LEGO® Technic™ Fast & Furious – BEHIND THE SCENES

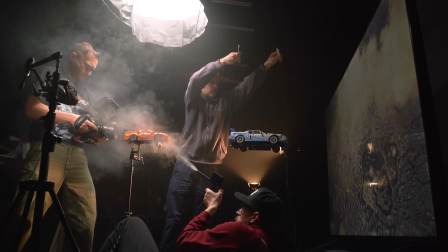3, 2, 1, action! To sell the shot, you have to invent a human airplane shape.
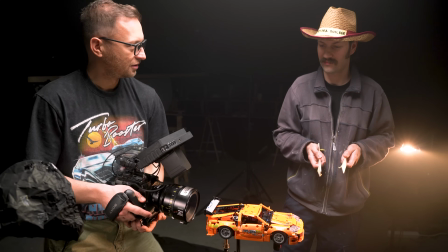I'm trying technique with my legs. A bit of hip shaking.
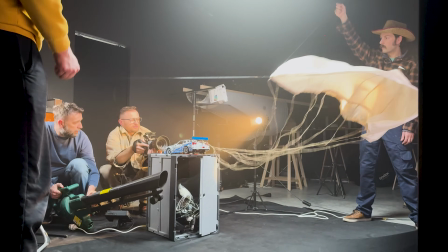Okay, we had a tailor create a parachute specifically for this shoot in the correct scale with the car.
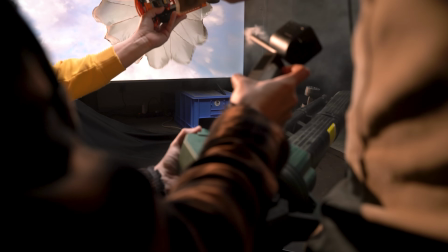I have to blow the parachute open with the leaf blower. At the same time, we pump the smoke, and Dino is doing a lot of complicated moves with the camera. It's a coordinated ballet, basically. Yeah. And yeah. hopefully we'll manage to make a 1.5 seconds of a decent shot.
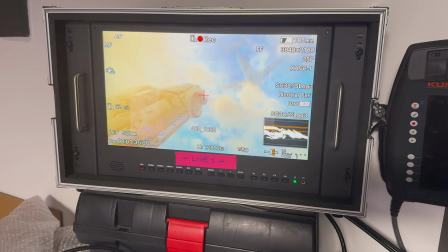Exactly. So yeah, we filmed the airplane and the parachute thing falling through the sky.
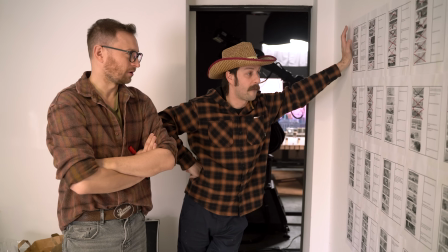And now we're off to the rooftop. Yes.
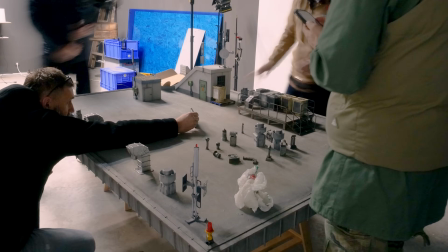This is the rooftop set. You obviously need ventilation shafts, AC units, antennas.
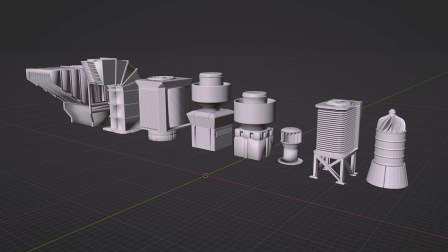Most of these things are designed in 3D first and then 3D printed.
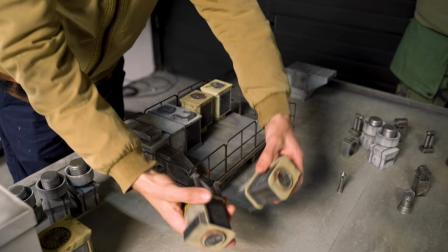The guys in the workshop did a lot of weathering here to make it dirty and weathered. Our electrician programmed the lights to blink in a different manner.
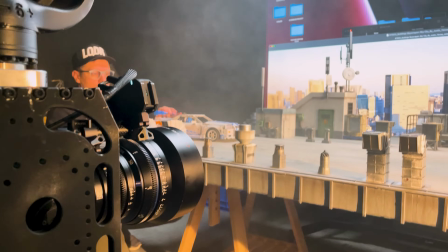So this signal light is blinking rapidly, and this one is a bit slower. So after starting to film some technical shots, now we're doing our first stunt shot.
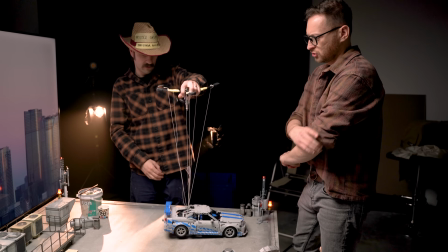This shot killed us. It took 2 hours just for this one shot.
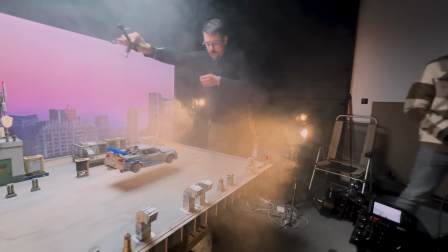You have to lower the car with one hand, and then you have to turn it when it lands.
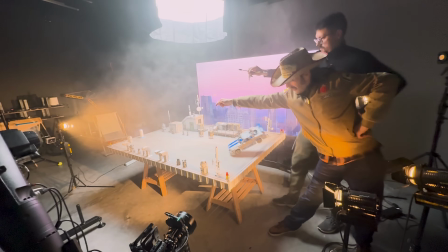Hopefully we got at least one that's working, but it takes a long time.
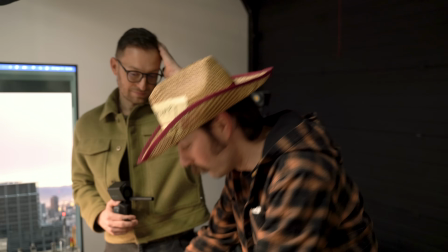instead of putting the camera on the hood of the car, we just removed the whole hood and put it on the camera.
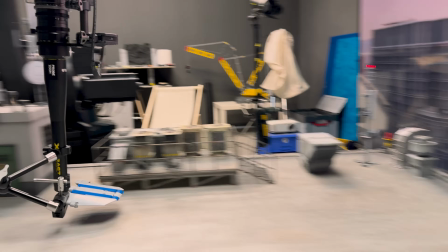It reminds of those 90s action films. Yeah. Almost like destiny awaits the cars before the jump.
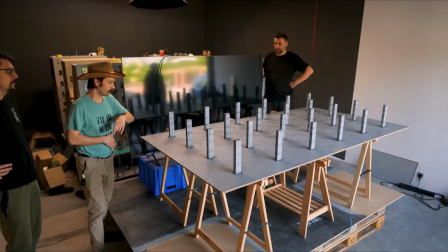This is our third miniature set. It's the empty office building, and it's a construction site.
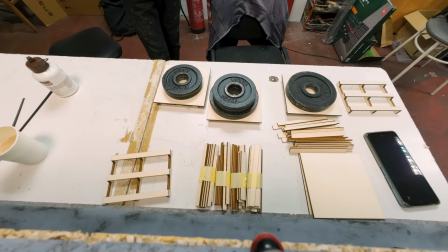We prepared a bunch of these tiny props like little pellets, ladders, pallet jacks.
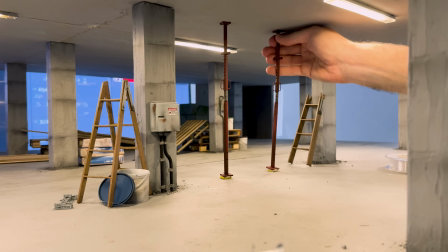Now we're gonna have a lot of fun detailing it to make it seem like it's like the builders just left.
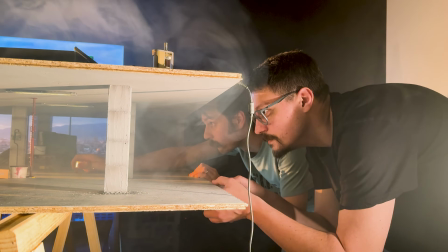3, 4, akcja.
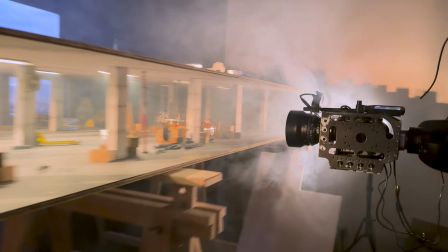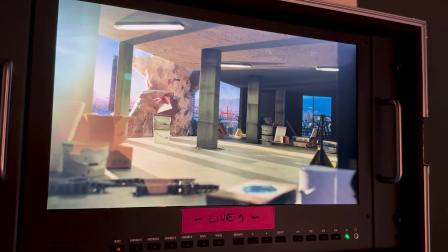We are filming the epic crash through the glass. Of course, this is a very important shot, and we always use many cameras.
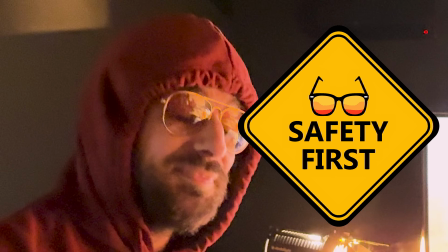This time we use 3. Safety first. Safety first. 3, 4, camera.
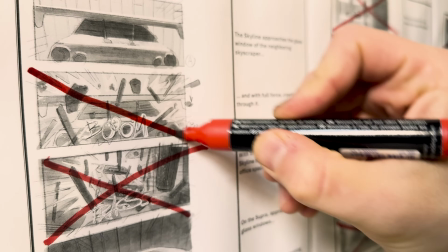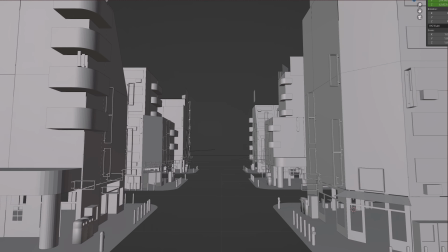To create the streets of Tokyo, we need 6 buildings.
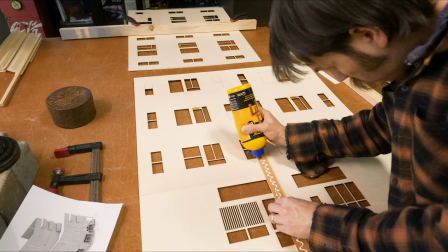So I laser cut all the panels with the windows, glue them together to form the facades, and then we connect them into the final shapes.
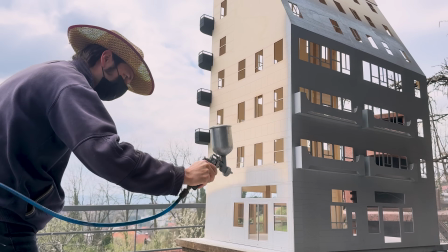Once the buildings are built, I prime them, then we carefully put them in a van and bring them to the workshop where the guys can continue the work.
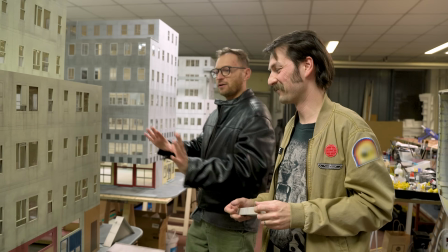Basically, it's the exciting part because we bring all the buildings here, right? And we do the painting.
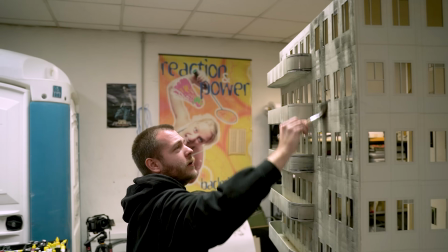Then we need to wash them, and washing is like dirtying them, you know, with dirty black diluted paint.
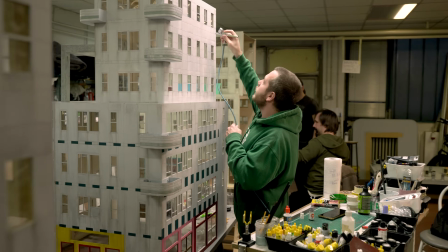It stops looking like a plastic toy and it starts looking realistic.
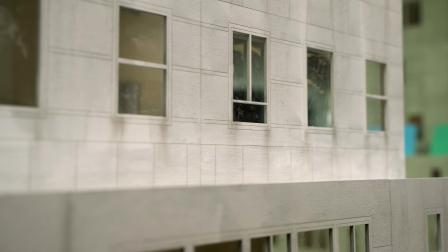We do the windows, we do detailing, for instance, gluing on AC units.
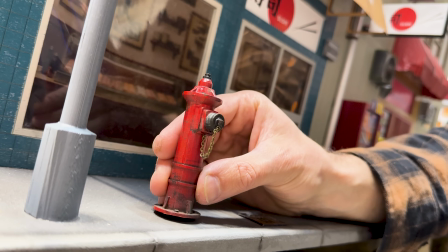We decorate the storefronts. So here you see all the really cool last phases of the build process.
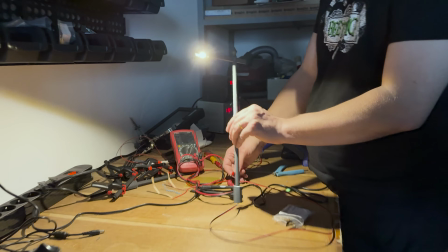We had to create 36 functioning street lamps for the streets of Tokyo.
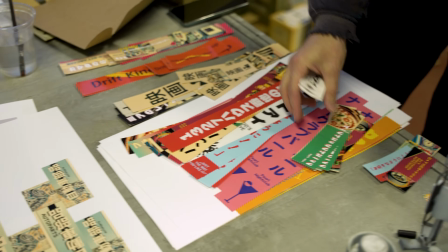We have about 150 of these neon signs, and each one needs to get a designed image on them, right?
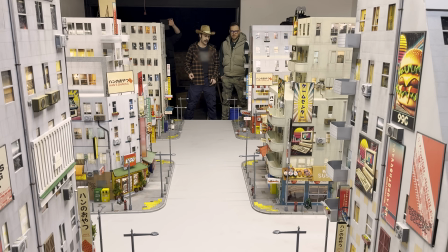After over a month of insanely hard work and many long evenings, it's finally Christmas time!